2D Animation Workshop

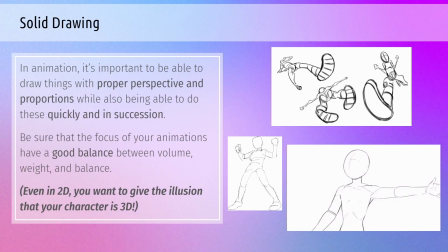In animation, it's important to be able to draw things with proper perspective and proportions, while also being able to do these quickly and in succession. Be sure that the focus of your animations have a good balance between volume, weight, and balance.
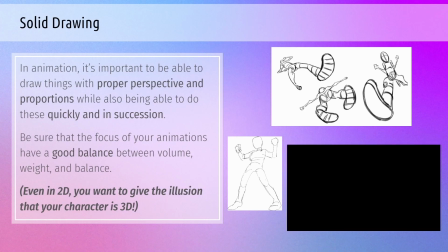Even in 2D, you want to give the illusion that your character is 3D.
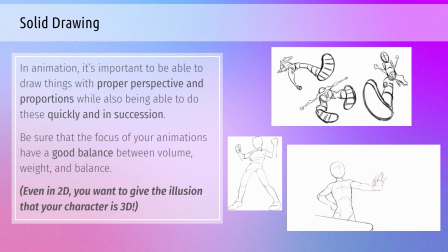So for example, you know, like in this animation on the bottom, like the arm gets cut off, but like there's like a bunch of shapes going on, and like you can tell that this, like, even though this is a 2D drawing, like it feels 3D. It feels natural, and there's a horse head.
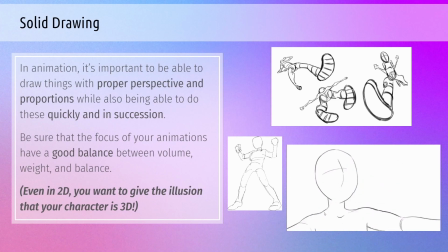But with all of these shapes in mind, you can animate something with the illusion of it looking and feeling 3D. That's why it's important, even in animation, to get a good sense of drawing. Like you need to be able to like capture being able to
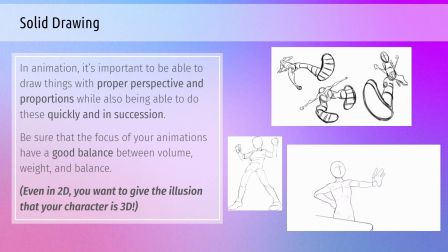have these things in 2D animation. So just a good way to practice, just draw a bunch of shapes. Know which body parts or which shapes to find like the perfect balance, you know?
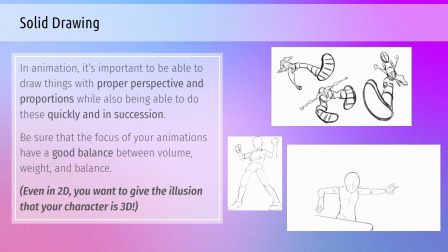It's always just something to keep in mind. A good way to like practice with this is, you know, like a leg is like made up of cylinders. If you animate a bunch of cylinders moving around, you're able to like
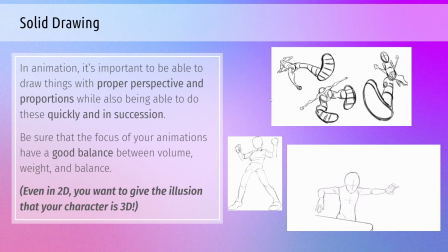simulate basically like, oh yeah, this shape is in 3D even though it's a 2D animation, you know? Obviously, if you're doing 3D animation, this is a non-issue, but for 2D, you want to give the illusion. That's the whole point of the principles, is to give the illusion of life.
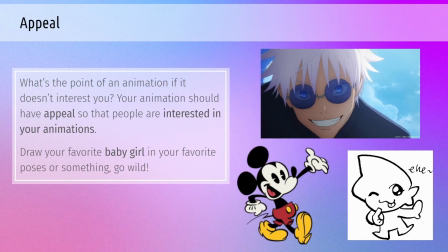Appeal. What's the point of an animation if it doesn't appeal to you? It doesn't interest you. Your animation should have appeal so that people are interested in your animation. So, you know what? Draw your favorite baby girl in your favorite poses or something. Go wild.
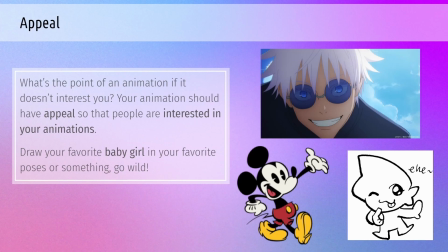But on like a more like serious note, like you want your characters to be like interesting and have like a good design and such. But you know, like characters like Mickey Mouse. Like, you know, that's Mickey Mouse. We all love Mickey Mouse. He's got like 2 round ears, and like we can tell he's like, oh yeah, that's Mickey Mouse, all right.
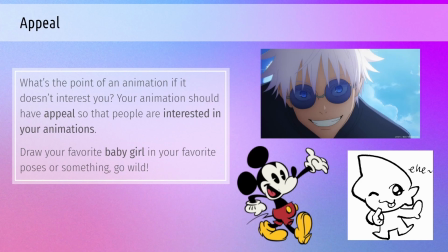And you know, no matter what you think about Disney, but like he's like a likable character. He's a fun guy. And that's kind of just what you want to go for in animation. You want your characters and your animations to be likable.
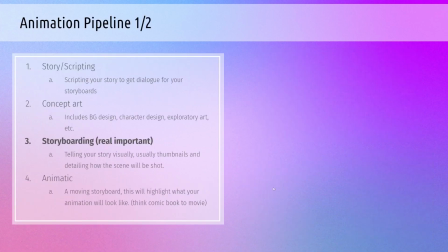So now that I went over that, I also wanted to go over the animation pipeline. Although this isn't about animation itself, it's also just kind of important to know, especially if you want to make like your own animation.
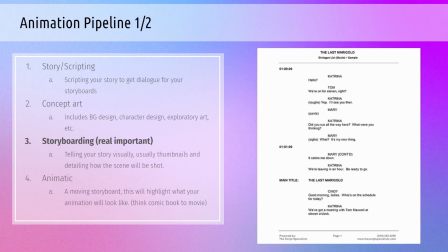So first off, story and scripting. If you want to make, this doesn't have to be up to you, but like if you want to make your own animation and your own story, this comes first. You make a story and you start scripting.
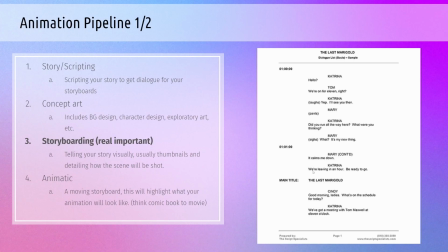You script like the dialogue, and while it's not written here, there are some lines of just like this character is doing this at this time, and having all of this written out will help in like storyboarding. That way, so you can grab your lines and put them on like the bottom of your storyboard thumbnail,
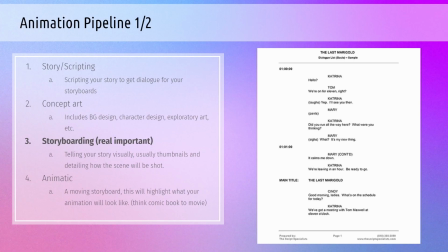and someone else on the outside could be like, oh yeah, so this is what happens when this person says this, so on and so forth. After story and scripting, we have concept art.
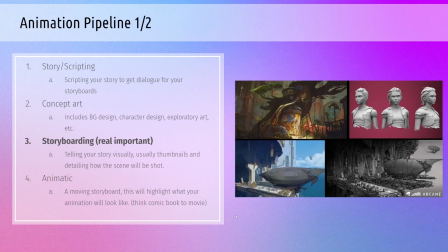So concept art is basically, what's your animation going to look like? What is our background going to look like? What is our character looking for? What's the vibe we're going for? So this includes background design, character design, exploratory art, and etc. What does your character look like?
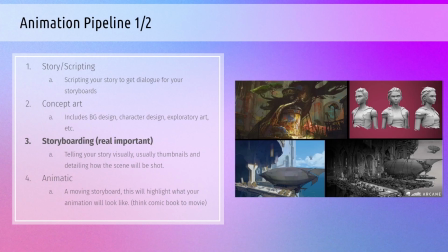What is their story? What is the history of like your backgrounds? All that kind of stuff. That's what happens in concept art. Next, after concept art, is storyboarding.
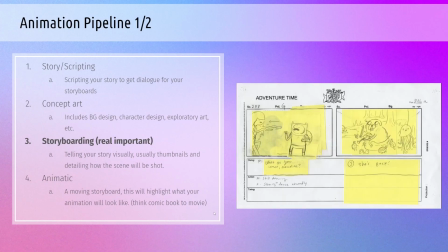Now this is one of the most important parts.